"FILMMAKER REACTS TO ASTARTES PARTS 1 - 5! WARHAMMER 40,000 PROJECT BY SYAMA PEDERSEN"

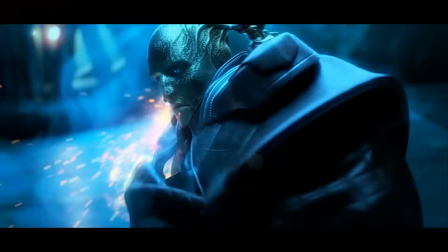(25:17)
How does that character feel? we can tell because we're that close he's trying to bring the knife in he's struggling bring it in close but
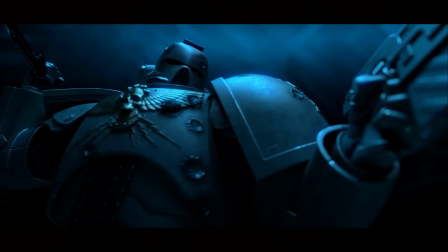(25:24)
we've got the wire to back it up to tell us what he's doing same as the other character he's got him in his grasp yet he brings it really close because we can tell that the character's got the intent to stop him and to kill him if you're ever going to film eyes make sure you've got catchment in it so what i mean by that is the light in the eye or at least a light source i always try to do this with my clients not only does it lift your production values up but it brings your character to life or your subject to life.
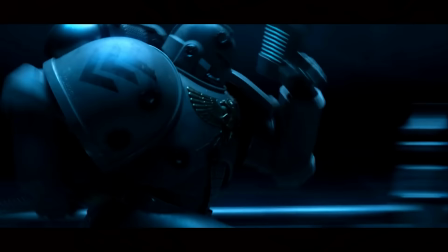(25:51)
It's beautiful. The filmmaker very cleverly used his environment to show speed of the character.
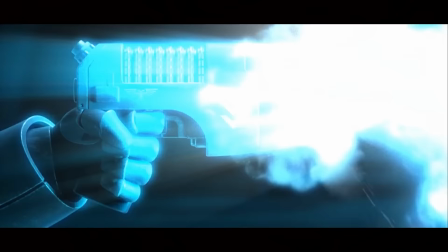(25:56)
So when the space marine is running or a gun swooping around or the knife's going in, he used the background to emphasize it.
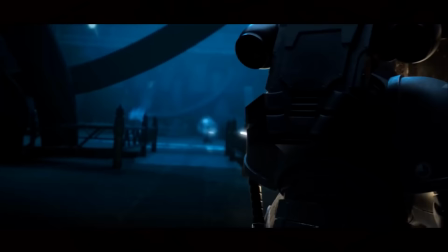(26:03)
Okay, you can't just film something or a subject and then fast forward in post-production. It doesn't work. What you can do, however, as well as using the environment is you can under crank your camera, which means you're just changing the frame rate I'll go into that another time because that gets a little bit more technical and it's a little bit more advanced when it comes to filmmaking but in this
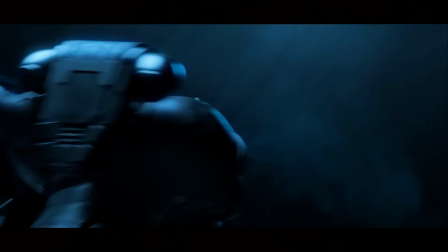(26:23)
case he used the environment around the characters to emphasize the speed of what they were going as the starties went on he started to use more camera movement and use more lighting to tell you the viewer where to look an example of this is when we're tracking behind the space marine and then
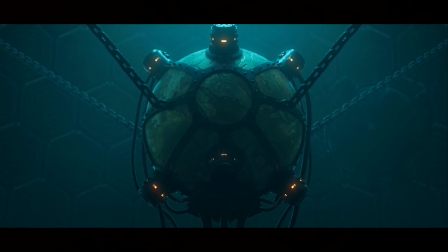(26:40)
the camera tilts up towards this orb thing and then it comes down onto another space marine or it goes on to another character
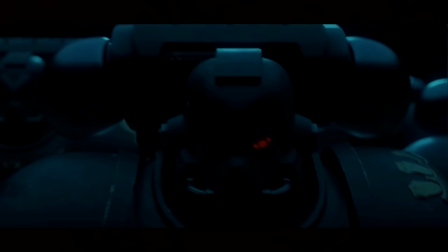(26:48)
and yeah he's using shadows and lighting to tell you where he wants you to look because it's obviously a crucial part to the story one of my favorite sayings and
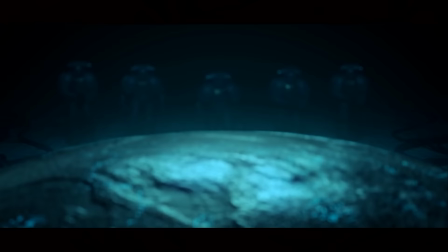(26:58)
within storytelling is less is more and what i mean by that is when we get to hear the
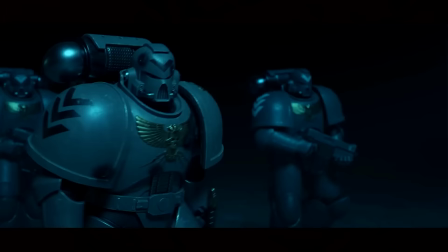(27:03)
first voice it's a treat it's a reward or a nice surprise the voice becomes more powerful because the whole film it's
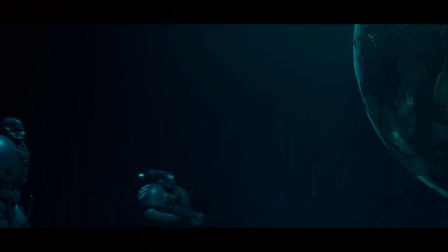(27:13)
been non-dialogue it's been sound effects foley work ambience music on this non-dialogue
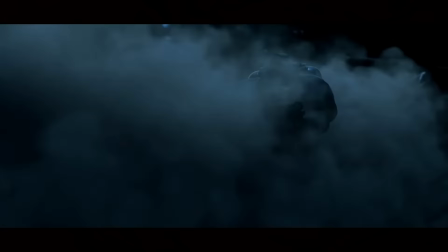(27:18)
journey so now we've got it we're like wow okay you're going to start listening mainly the films were built on sound effects and ambience there was a subtle
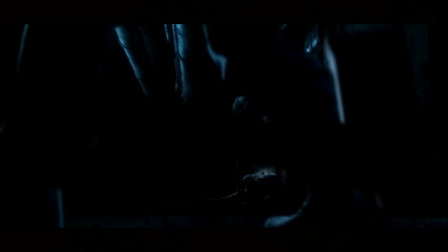(27:26)
tone electronic score sort of going on underneath but primarily it was sound effects it emphasized the movement of the characters and i really really like
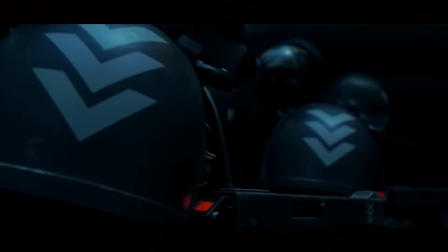(27:34)
that it's a bit hard to tell what is music and what is sound effects and that's how you know you've got a lovely mix or the perfect mix is
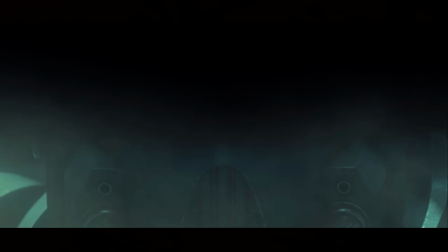(27:42)
as i said you don't know what's music or what sound effects it just becomes this whole organic score it's beautiful and lastly the color
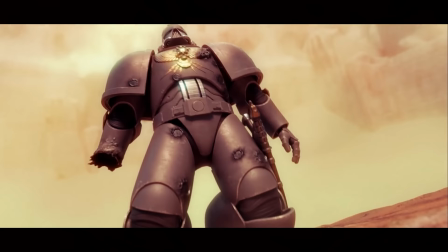(27:49)
grade i have to bring this up because they're so striking you've got the blue and black look and you've got the orange and black look which is obviously at the very end but that blue and black was gorgeous it just it told us about the world the stripped down of color it emphasized the blacks the blue is just so cold and negative it helped enhance my experience while watching it and then the orange was obviously there to help explain oh this is a wasteland and a completely different scene but my favorite part was really the blue and black it allowed not only all this emotion
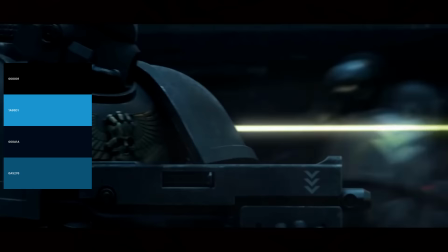(28:21)
to come from this darkness but it allowed the gunfire the laser the fire to pop on screen. But primarily what you wanna use a color grade for is to enhance the viewers experience. If you're feeling sad, put blue in there. If you're feeling angry, well, red. Or you use it in a case to world build, which is what the filmmaker has done here. And there you have it. That was my reaction and thoughts on Astartes. I really hope you enjoyed today's video guys. And if you did, give it a thumbs up as it really does help out the channel. And would you like to see some more? Well, over there, I've got to put another reaction video for you. I'll see you next time. Bye-bye.